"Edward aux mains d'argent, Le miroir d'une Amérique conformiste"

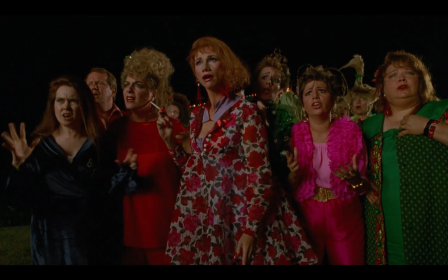[32:51]
c'est au contraire elle qui vit en enfer sans même s'en rendre compte.
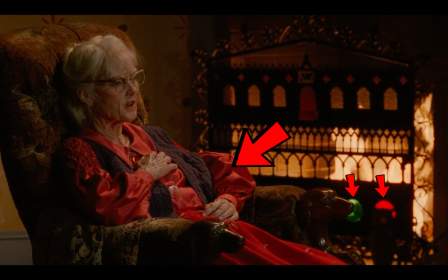[32:56]
Un enfer dont Kim arbore à présent les couleurs, et dans les flammes duquel elle s'est enfermée.
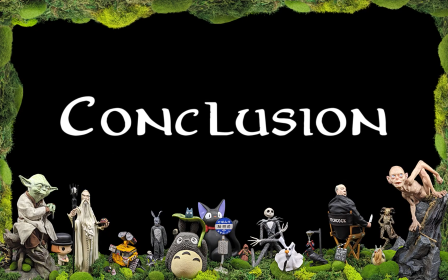Et on va finir par la synthèse de toutes ces idées, qu'on retrouve évidemment, comme toujours chez les grands cinéastes, dans le premier plan du film, qui nous en donne toutes les clés. Regardez.
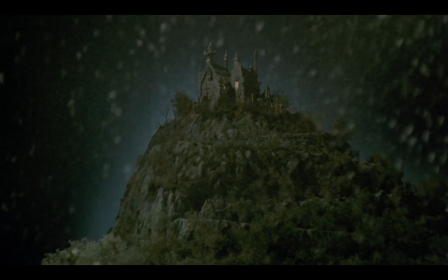[33:17]
On a ainsi un lent zoom arrière, qui part du château sous la neige, pour arriver dans la chambre de Kim vieille.
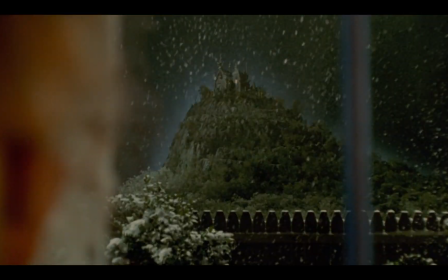[33:24]
Ce plan reprend toutes les figures du film qu'on vient de décortiquer, où le château est donc situé au-delà de la frontière délimitée par la White Picket Fence, cette barrière qui est le véritable symbole de la middle class américaine. Kim s'est donc enfermée elle-même dans les carcans de cette société qui a rejeté Edward.
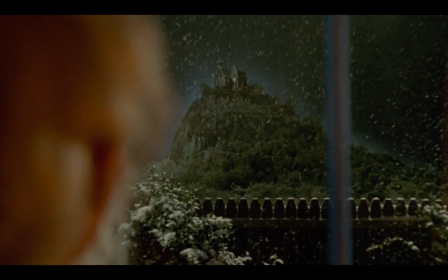[33:41]
Elle est ainsi séparée de lui par cette barrière tout d'abord, puis par la vitre, comme un écran qui sépare extérieur froid et intérieur chaud.
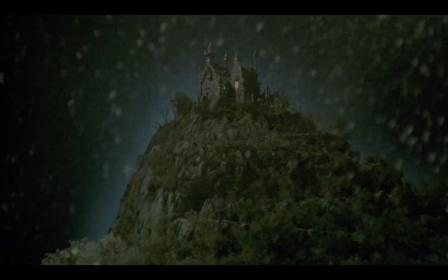[33:49]
Même la colorimétrie oppose les deux espaces, avec la neige et les teintes froides à l'extérieur, et le feu et les teintes chaudes à l'intérieur. Et Burton va même plus loin en utilisant une longue focale avec une faible profondeur de champ
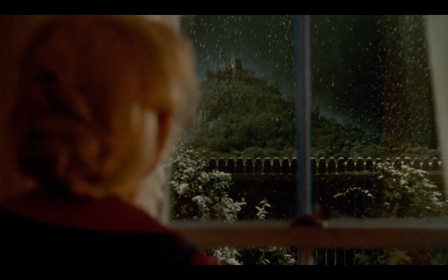[34:01]
qui empêche les deux espaces d'exister sur le même plan sans que l'un des deux soit flou.
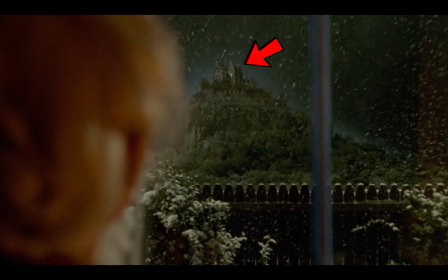[34:06]
Si le château est net, Kim est flou, et inversement.
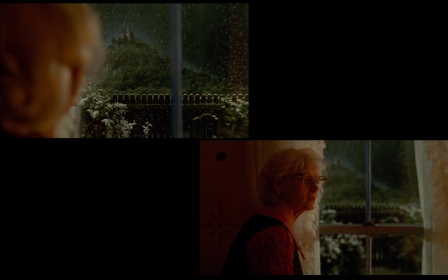[34:10]
Il souligne ainsi l'impossibilité totale que les deux puissent s'accorder sur un même plan, une idée redoublée par le zoom arrière qui rajoute en plus cette idée d'éloignement. Tout est montré sans l'expliquer, c'est magnifique. Et pour renforcer cette idée et y rajouter le thème de l'inversion,
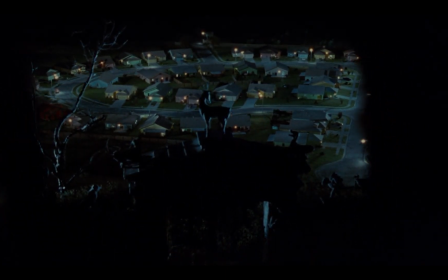[34:25]
il reprend exactement le même plan avec Edward qui regarde lui aussi par la fenêtre la maison de Kim, qui est clairement factice,
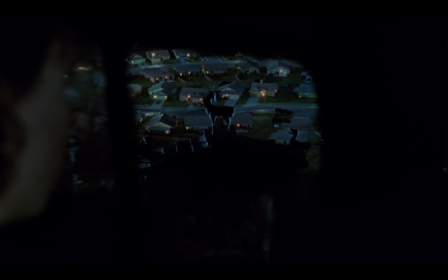[34:33]
une maquette, avec ce même zoom arrière. Mais Edward est en harmonie avec ce monde extérieur.
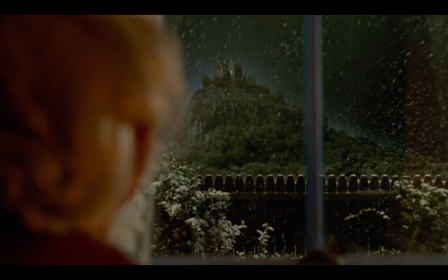[34:38]
Il est dans le même espace colorimétrique. C'est donc bien elle qui est enfermée par la barrière et non lui.
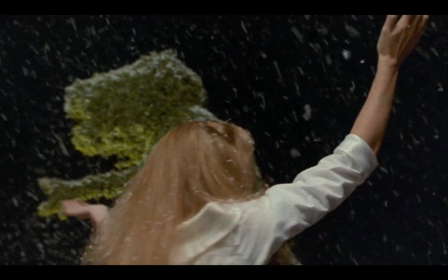[34:44]
Comme l'illusion de liberté onirique que donnait cette neige,
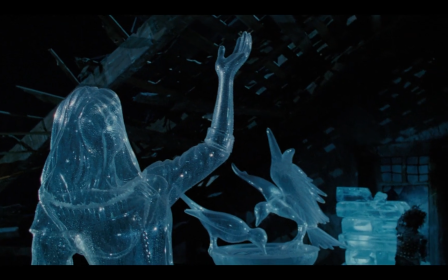[34:48]
mais qui était en fait la représentation de la glaciation de son cœur et la boucle éternelle de sa danse, ce repli sur soi-même.
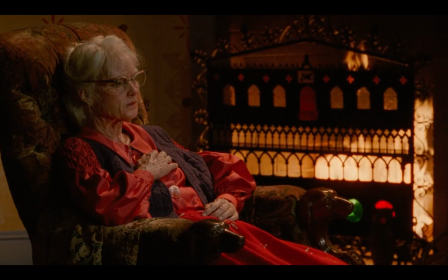[34:55]
Kim vit ainsi dans une illusion de confort, dans cet intérieur chauffé qui est devenu sa prison, entouré de barreaux.
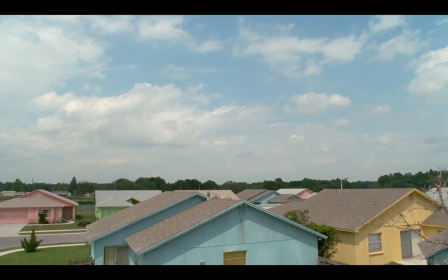[35:02]
Et cette idée, Burton la reprend plus tard dans le film, pendant la scène du barbecue, où les habitants sont littéralement parqués dans ce jardin, emprisonnés par cette barrière, par les carcans de leur société, qu'ils ont eux-mêmes joyeusement construit, et qui en est devenu leur symbole. Cette société capitaliste qui s'insurge qu'Edward ne se fasse pas payer pour son travail.
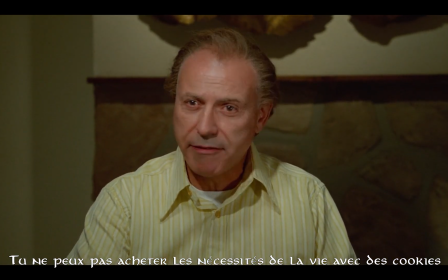[35:20] You can't buy the necessities of life with cookies.
Alors que justement, son cœur est littéralement fait avec un cookie.
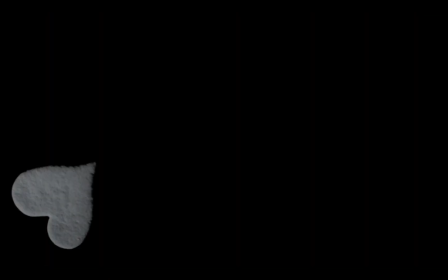[35:28]
Ces mêmes cookies qui tombaient comme de la neige dans le générique.
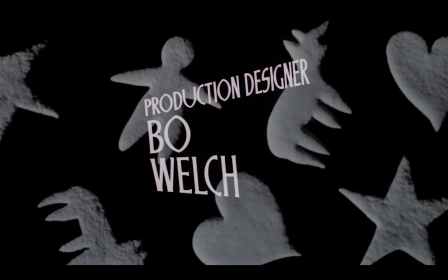[35:32]
Symbole de l'imagination débridée d'Edward, cette fougue et cette liberté créatrice qui emplit l'écran comme le fait la neige, les poils des chiens ou les cheveux qui virevoltent au vent. Voilà! Ben voilà un film que j'aime vraiment vraiment beaucoup et qui me fait toujours autant pleurer à la fin et que j'ai totalement redécouvert grâce à vous. Donc encore une fois, merci de me suivre pour me forcer à me poser des questions sur ces films que j'adore parce que maintenant je comprends exactement pourquoi je les aime. Allez, comme d'habitude, n'oubliez pas de liker, de vous abonner en activant la petite cloche pour être mis au courant des prochaines sorties d'épisodes. Je vous encourage évidemment à découvrir mes autres analyses et surtout commenter, ça me fait toujours énormément plaisir de vous lire. Allez, je vous dis au prochain épisode. Ciao, bisous !